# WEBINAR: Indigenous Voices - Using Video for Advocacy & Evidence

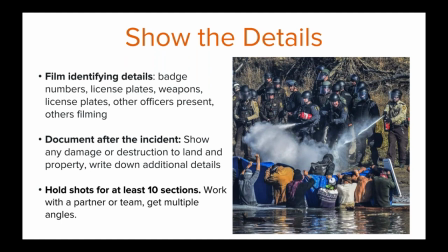2191s
It might feel uncomfortable at first or like too much time, but again if you're filming something for evidentiary or advocacy purposes people will need to be able to really see what's happening in the footage and the longer you hold on the action before panning to the next shot the better someone can make out the details it's best to film the entire location continuously you
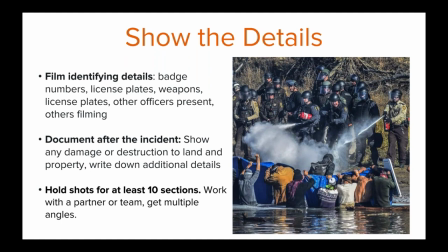2211s
want to try to move the camera slowly when you change your position or when you zoom in or out and avoid faster jerky movements when possible use a tripod monopod or even just a surface to stabilize the camera I've personally filmed
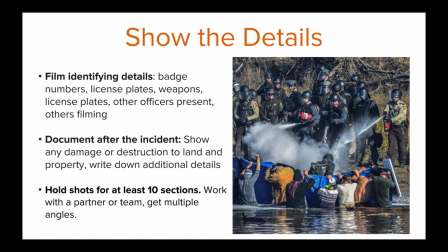2225s
entire speeches and concerts on my cell phone just by resting my filming arm on the shoulder of a friend so there are plenty of creative ways to stabilize your camera also work with a friend or team when you can that way you can cover more ground and get more angles of an incident
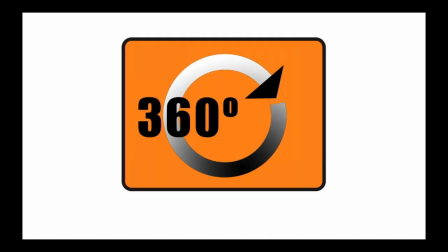2240s
in a safe way some other helpful ways to show an incident and details are by filming a very slow 360 pan to provide context and show what's happening from multiple angles.
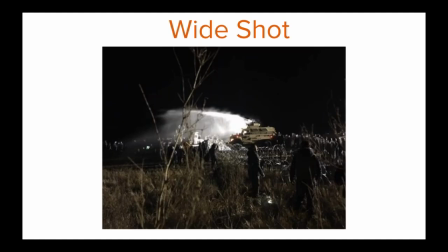2253s
Wide establishing shots can help provide an easily understandable layout of an incident or scene. A wide shot can also assist in verifying time and date, time, date, and location by providing more information in the frame.
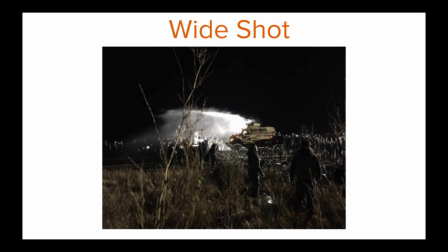2267s
Medium shots help to establish the location of the evidence in the scene and the relationship of one piece of evidence to another.
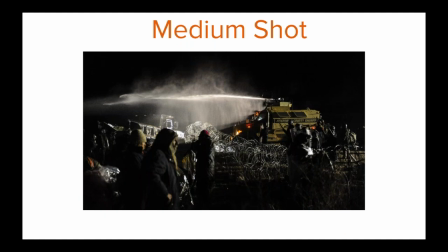2274s
For example, in this shot you can now see that the water is being sprayed at least nearby where people are standing.
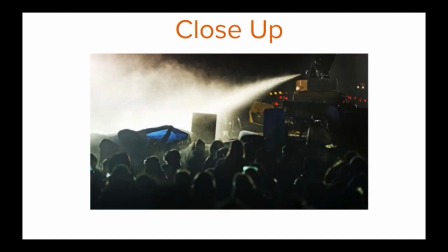2280s
And close-up shots help to show key details and identify people at a scene. So in this close-up shot it becomes really clear that the water is being sprayed directly onto protesters. So all of these different shots together help to provide context and tell a story.
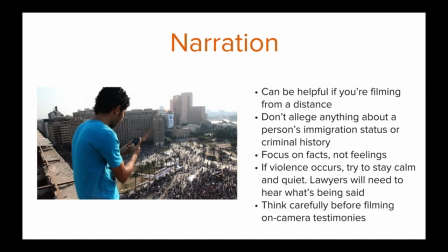2296s
Narration can be a really useful tool to add context to your footage as well. It can be especially helpful if you're filming from far away or across the street and can't capture everything you want to in a safe way from a close distance. The most helpful narration from a legal perspective is fact-based and unbiased, so try to stick to the facts.
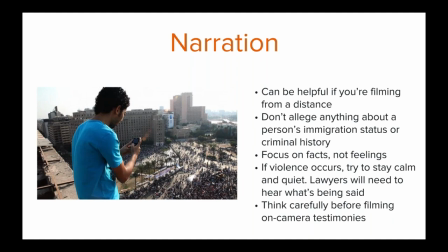2315s
Think like a reporter saying things like, I'm at the corner of Fulton Street and Portland Avenue, it's 4 45 p.m. in the afternoon, a police officer appears to be questioning a woman across the street, things like that, really sticking to the facts in the description.
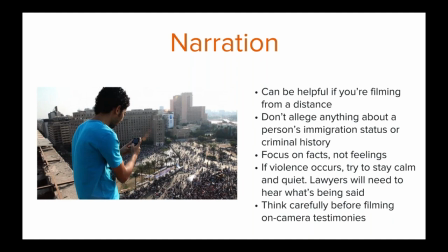2329s
It's really important to remember not to allege anything about a person's immigration status or criminal history in your video. We don't want to give any information away that could potentially be used against the person we're hoping to protect or ourselves.
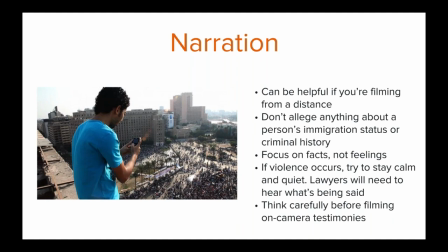2344s
If violence does occur, try to stay quiet because lawyers or journalists or whoever you're working with will need to hear what's happening in that moment. At a training I did recently on filming law enforcement,
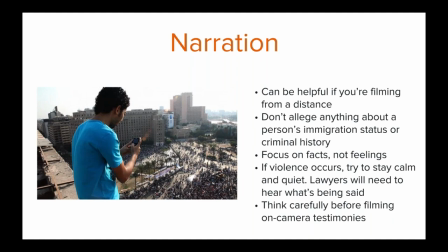2355s
one of the participants pointed out that because Ramsey Orta remained quiet when he filmed cell phone video of Eric Garner being killed by Staten Island Police. The world now knows and remembers his important and powerful last words when he told officers, I can't breathe.
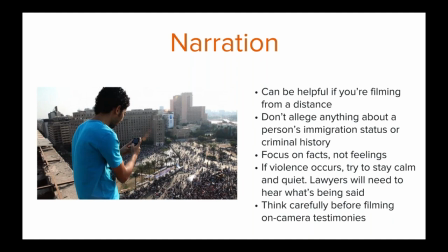2371s
I thought this was just a really poignant and powerful example of why remaining quiet can hold so much importance, not just from a legal perspective, but a human one. Lastly, we generally advise people not to capture witness testimony on camera after an incident.
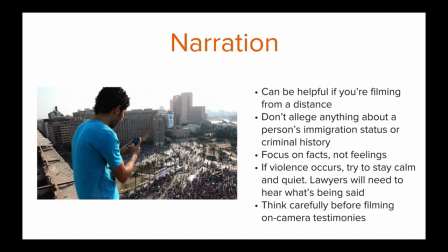2386s
We've heard from lawyers that recorded testimonies are harder to edit or can't later than test than written testimonies if you interview someone immediately after they've been involved in an incident they also might say things in the heat of the moment that they don't want recorded live streaming is a tool that a lot
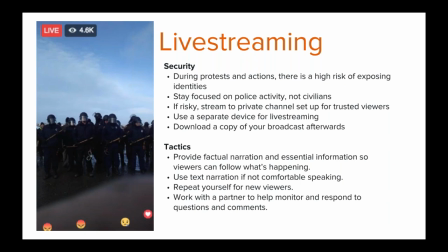2403s
of activists we work with utilize it can be a great way to amplify a message or action and to create solidarity and connect with people who aren't present at the action however there are a lot of security risks and challenges live streaming. If you live stream a protest or an action, there's a high risk of exposing people's identities.
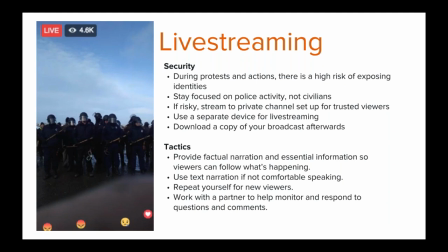2422s
It's safe to assume at this point that law enforcement watches live streams, especially for highly publicized or contentious events. So earlier I talked about wanting to be thoughtful about exposing someone's personal information, but when you live stream you don't have time to think through safety and security precautions because things are unfolding in real time.